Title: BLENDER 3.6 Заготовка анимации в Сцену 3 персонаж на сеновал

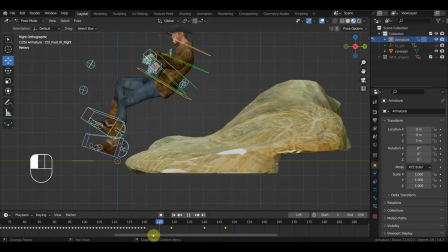999s
Так, и вот здесь, видите, точку надо поменять. Он же как-то еще оттолкнуться должен. Тогда получается вот эта точка. Выбираем площадку.
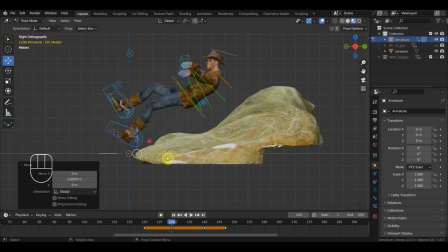1011s
И значит здесь он вот так летит. И прописка. Здесь, значит, он еще дальше пролетает. И прописка. Тут тоже и прописка. И здесь вот уже затянуто, видите, что слишком долго. А сколько тут получается? 129 и 140. Это получается 130, 140. Это 10, ну, полсекунды. Это 30. Так, в секунде сколько там? 60 этих чего-то, да? Ну, давайте попробуем это G передвинем на 135, потому что падение ускоряется, и можно делать каждый пятый кадр. Тогда G сюда. Здесь мягкости чуть-чуть побольше. Ну, в принципе, давайте тоже по 5 сделаем. А ну-ка, английская А. Здесь 120, 125. Ну, в принципе, так. А ну-ка. Оп. И получается, опять же, прописываем площадку. И. Так, а здесь у нас
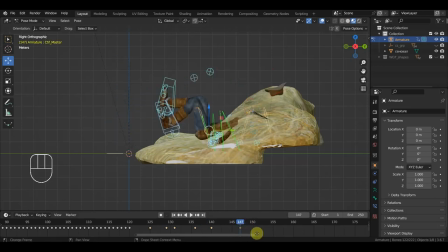1115s
вот на этом кадре, да, это значит G. 145 у нас теперь стоит. И здесь уже десятку добавляем. А ну-ка, G.
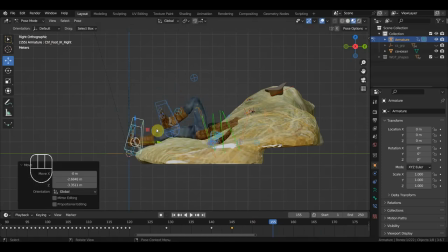И здесь тоже G.
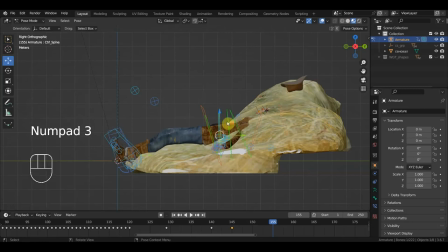1143s
Так, тогда, раз он дальше ушел, здесь нужно немножко его приподнять. И тогда шапку уже положить в другое место.
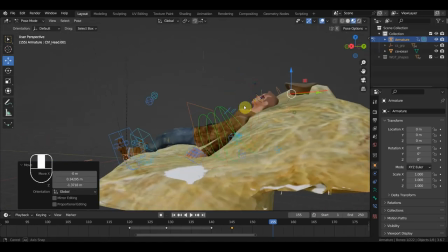1159s
Вот сюда где-то. Так, или наоборот.
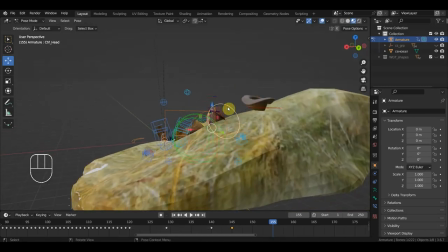1164s
Ну да, где-то она в бок улетает, потому что он когда падает, по-любому голову чуть в бок уводит.
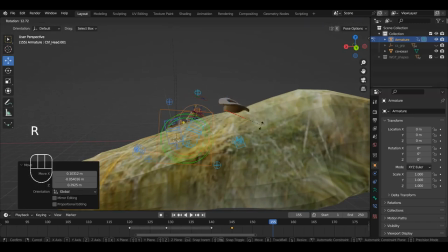1171s
Так, значит, тут G. Шапка у него тоже. Ну, перекручен поприкольнее, чтобы ее нормально видно было.
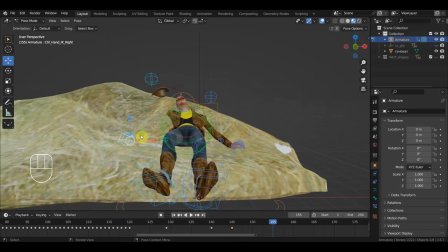1179s
Так, и тогда вот эта вот рука глубоко, значит, провалилась.
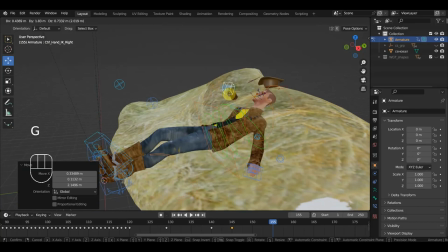1188s
Руку мы как-нибудь. Так, вот так вот сделаем, да?
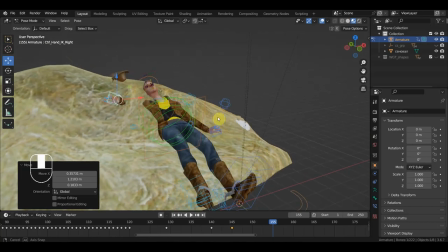1194s
Так, а эту руку
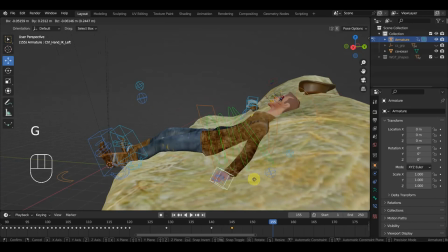1199s
Ну, в принципе, тут она пусть и будет.
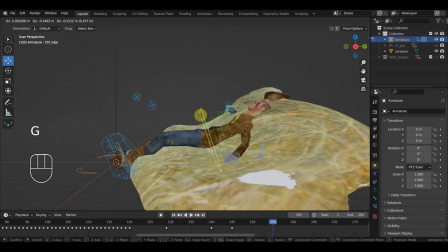1205s
Так, таз. Опущен. Все на расслабухе, короче.
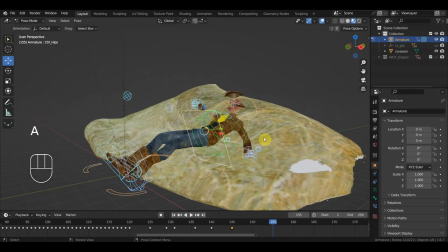1210s
А, и прописка.
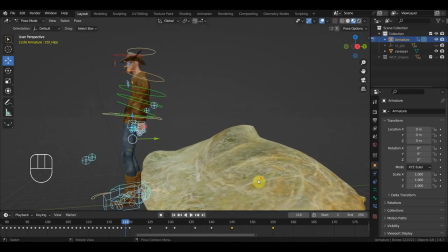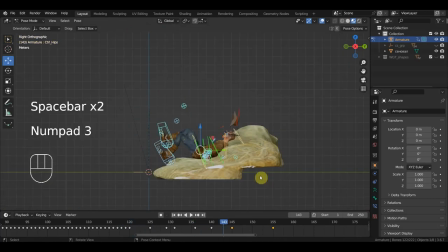1223s
Так, убираем скольжение.
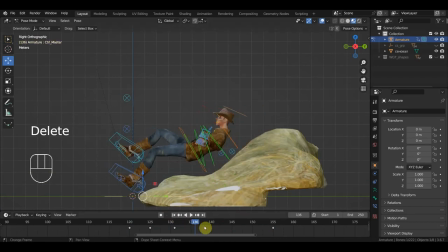1228s
Выбираем площадку и удалим какие-нибудь, значит, покадровки, да? Так, вот здесь уже затянуто. А ну-ка. А. Так, значит, G. Тут